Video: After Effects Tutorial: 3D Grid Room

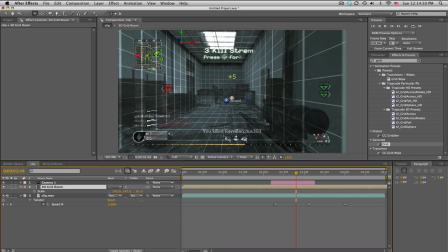(8:27)
So it's not like too bright and super noticeable and stuff. Okay, so how do we, you know, fade this in? So I'm just gonna go ahead and trim this. You don't have to, but I like to. So we want this to fade in when it's all slow motion like that.
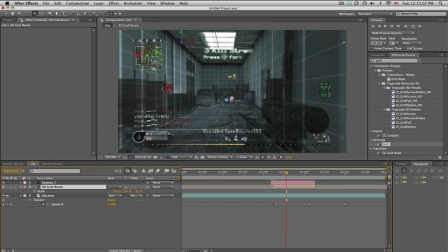(8:43)
So what I did is I actually used a track mat, and it won't be 3D, but check this out.
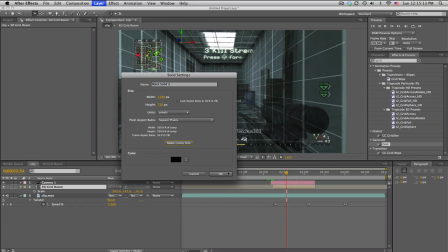(8:49)
So we'll make a new solid, and we'll make it comp size. That's fine. We'll rename this to mat.
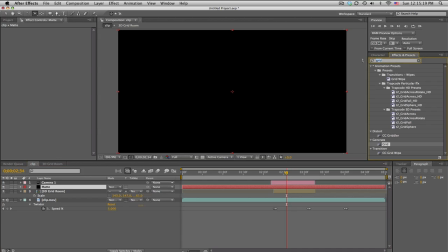(8:55)
Put it right above the grid room. And the effect I use, I think, was radial wipe. I do believe. Let's see. Is this it? Okay, cool.
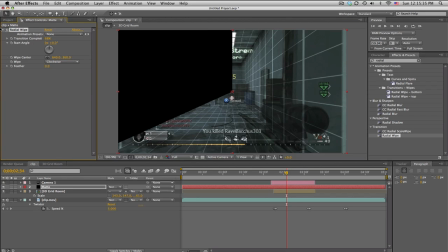(9:11)
So what I'm going to do is change the center point to the center of the room. So I can just go ahead and, you know, just kind of the center of the back wall. That's what I was looking for. Somewhere in that general area. What we're going to do is we're going to change the track mat to alpha mat?
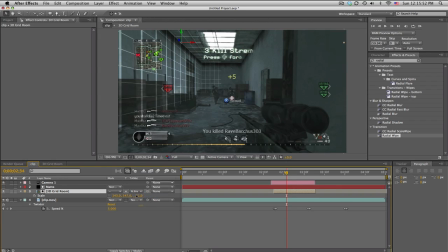(9:30)
No, alpha invert. Okay. So we're going to go to the beginning of the twixter and set the value down to 0. Keyframe, move forward to the end of the twixter. Actually, a little bit before.
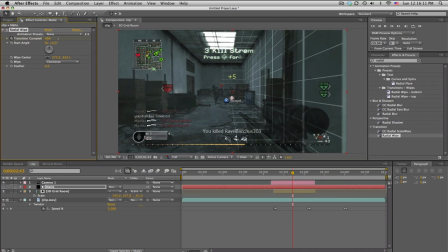(9:48)
Halfway. And we'll make this 100, so it fills up the room. And then we'll just have an opacity fade on the grid room from 100 down to 0.
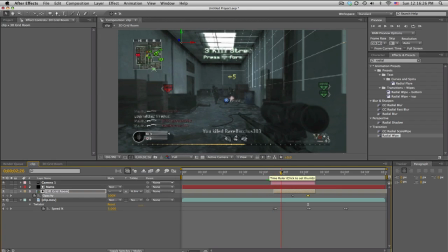(10:02)
So here's kind of what we got. So it fills up the room like it's, you know, analyzing. target lock on. And just kind of fades away. And I also added a little bit of, just a little bit of CC lens to make it look a little bit cooler.
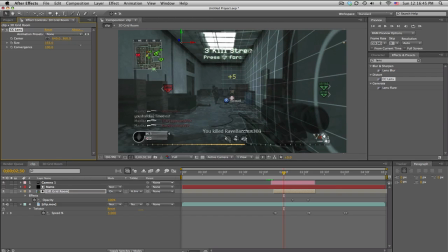(10:20)
So what I did was, right about here, I think, what is that, 200? Have it start at 200 in the beginning of the grid, keyframe, and then near the end,
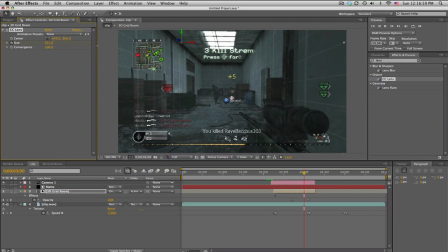(10:35)
just have it, you know, a little bit back to normal, like 350 or 400. So when it's, you know, coming in, it's slowly moving, like it's, you know, analyzing and getting better at tracking and analyzing. And I don't know.
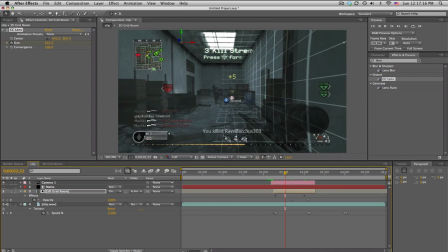(10:53)
Things like that. Pretty cool stuff. I think that's all I want to talk about today. That's about it. I mean, if you have a more complex room, like if you want to do the doors and you have a pillar and like this wall,
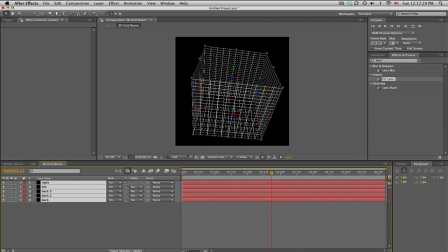(11:06)
you could actually do that and have some more 3D layers and try to match.
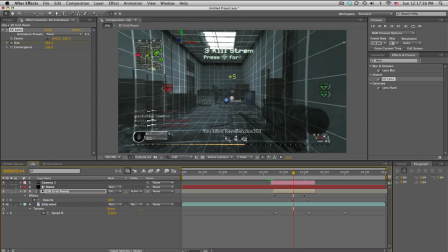(11:11)
But it gets really, really hard. So I'd stick to finding a clip with a basic geometry like this long room. And then that's about it. So yeah, if you like this tutorial, I thought it was pretty interesting and original.
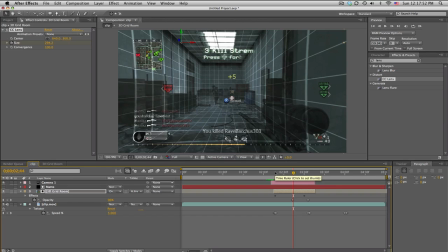(11:28)
I don't know about you, but I'm sharing this effect with you. So I would appreciate it if you would like the video. Leave a comment maybe in the stuff. And I will see you next time, guys. Peace.